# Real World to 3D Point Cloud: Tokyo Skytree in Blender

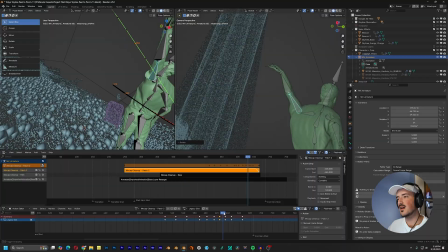I used motion capture but then I did some cleanup on top of it. I used the NLE and it was such a headache to work with.
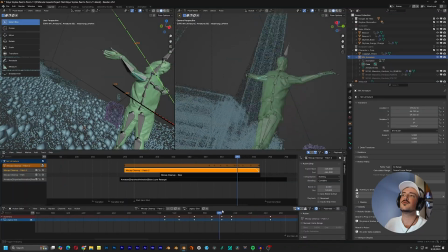There were like things that just broke the animation for reasons that I don't even know why but I finally got it working.
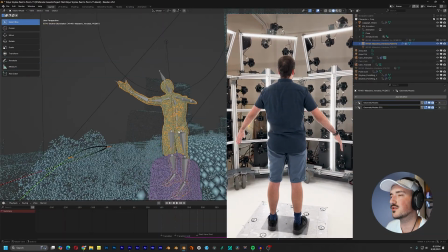This is a 3D scan of myself at a 3D capture studio. So a bunch of cameras took a picture at the same time and that came out a 3D
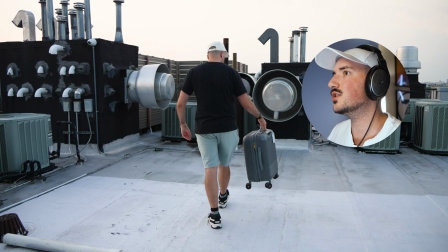model of me and then this is just a luggage that I scanned. I used an app called Kiri Engine.
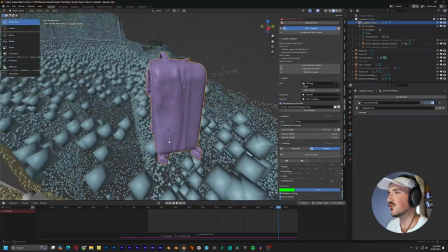They do sponsor me for my short form content but they're not paying me to say this for this video.
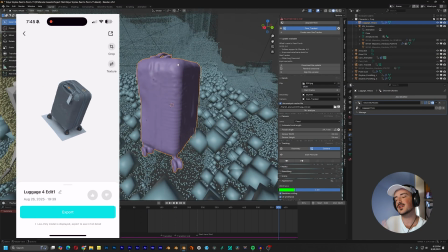They actually have a free tier so if you want to try the app out for yourself then give it a shot. This isn't the raw scan though.
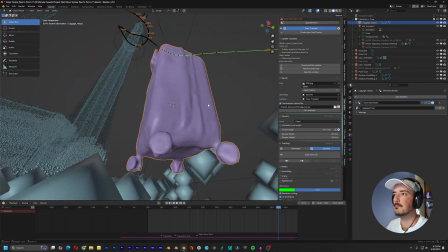I did some retopology as well as some mesh cleanup to make it usable for
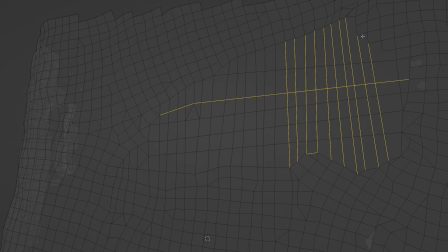future edits as well and i did this flowing point setup on the luggage
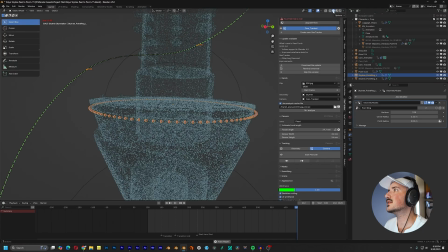as well the additional setup is this simple kind of like circular
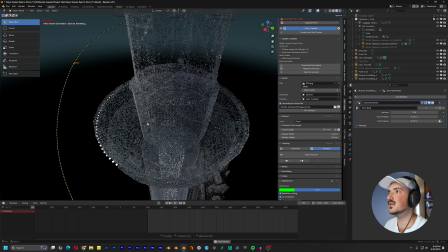ring of points and this is a pretty simple setup you got the geometry
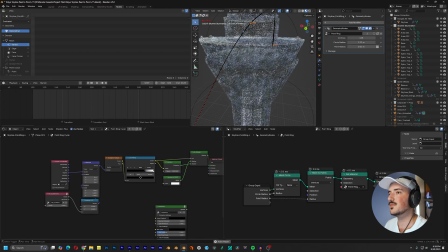stuff on the right so it was only three nodes and then you have this simple shader node setup with a scene time node this is actually part of my point shaders I ported over the scene time node from geometry nodes.
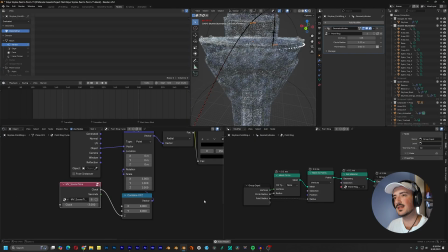You don't normally have it in the default blender out the box of scene time scene time node and shading but I made a custom
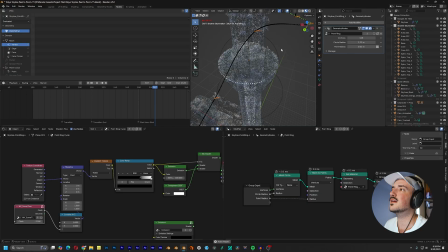node setup for that and with this setup it is a rotating point kind of looks like a loading screen type animation.
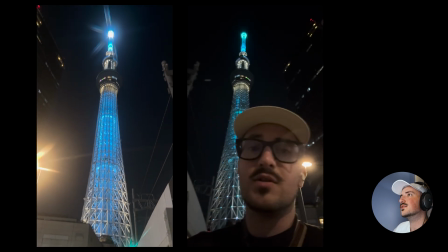That's how the real Tokyo Skytree has it so that's why I included it twice.
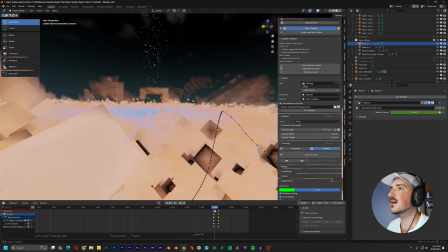And then on top for the spire this was my favorite part to animate but for the spire effect I had some simulation setups for point clouds
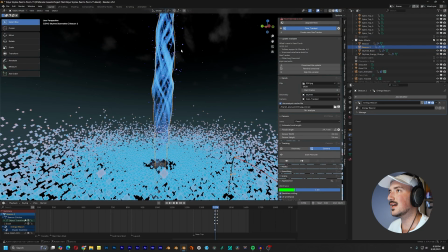as well as some beacon this is actually the only mesh in the entire animation everything else is made entirely of point clouds so this was its own geometry node setup then also another beacon effect in my older stuff i would kind of be one and done and not iterate on things but now i really have
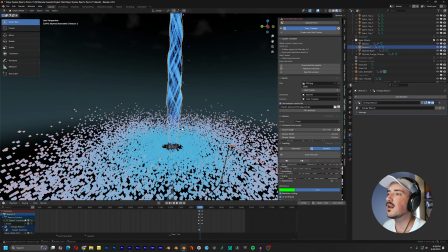been iterating a lot and to sell this i use multiple elements you have the main beacon but then also some additional particle effects it
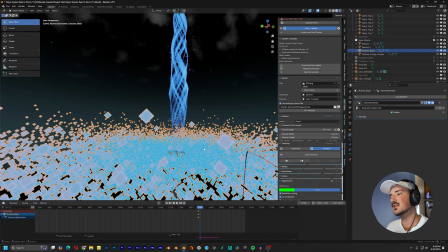really does help when you merge several effects together it just makes the effect look a lot more polished and finished. Throughout my time creating this I was always asking myself is it ready what else can I change what can I add and that also does just come with experience when you let the work sit and breathe and then you can come back to it and just by second nature know what you need
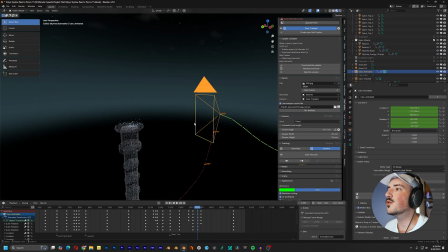to add to make the piece polished. I just love this part so much because between the camera animation that intensifies near the end with some shake as well as that final blast it's such
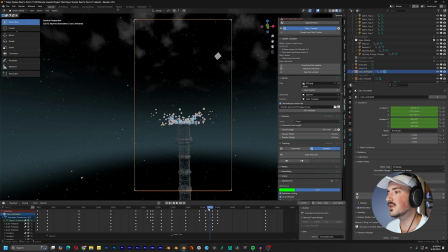a intense finish to this fly through and I just love Eevee
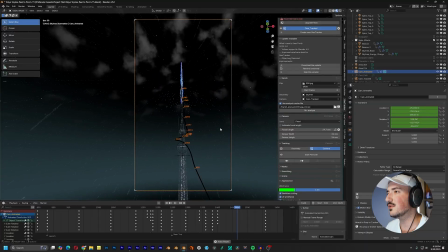it makes everything easy to preview in real time I remember when I first started
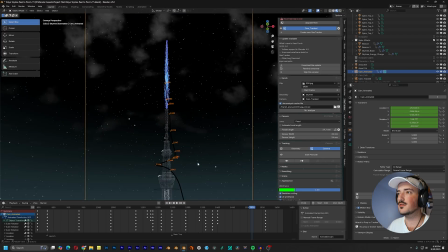working on point clouds we didn't have Eevee for point clouds but now we do and then the last thing is I have the look of speed
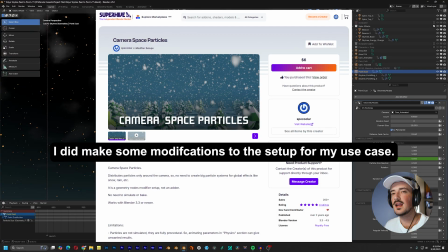lines this is actually a node setup that I found on blender market and I really needed this because without it especially in the part where I launch
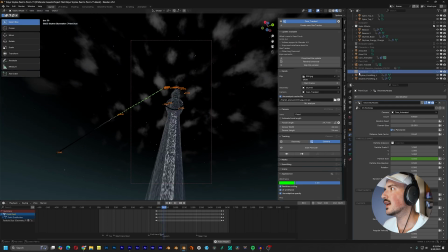up without it it would just look like I'm not really going anywhere but with the dust it really does sell it it's just a
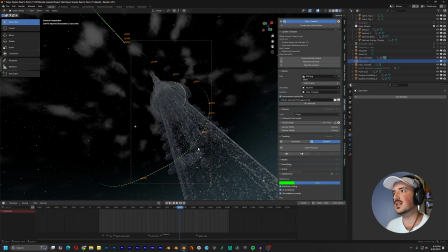great visual indicator to enhance speed you see it in video games you see it in anime so I was like oh let me see if I can include it
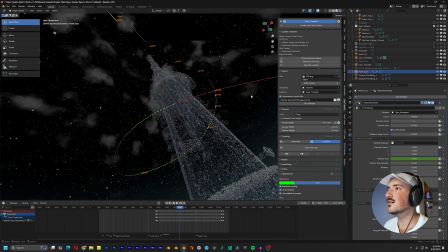in my animation so I did exactly that fun little fact it actually has no material it's
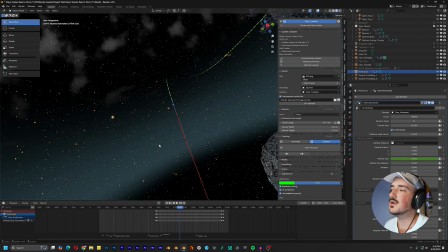literally the default blender material but it works so I just kept it at that After that, I brought everything into After Effects. Then I also did my own voice acting for myself, but then I had an additional character that spoke Japanese. I used 11 labs for that. And I know some people hate when artists use AI. My stance on that is AI augments creativity. It's not here to replace creativity. I know that there's a percentage of people that have a strong opinion on AI, but whatever I can use to help my animation, I'm gonna use AI without it taking my style away.
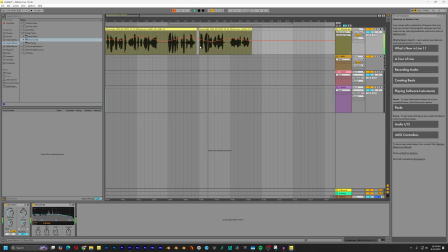Then brought that voice into Ableton. This is my first time using Ableton.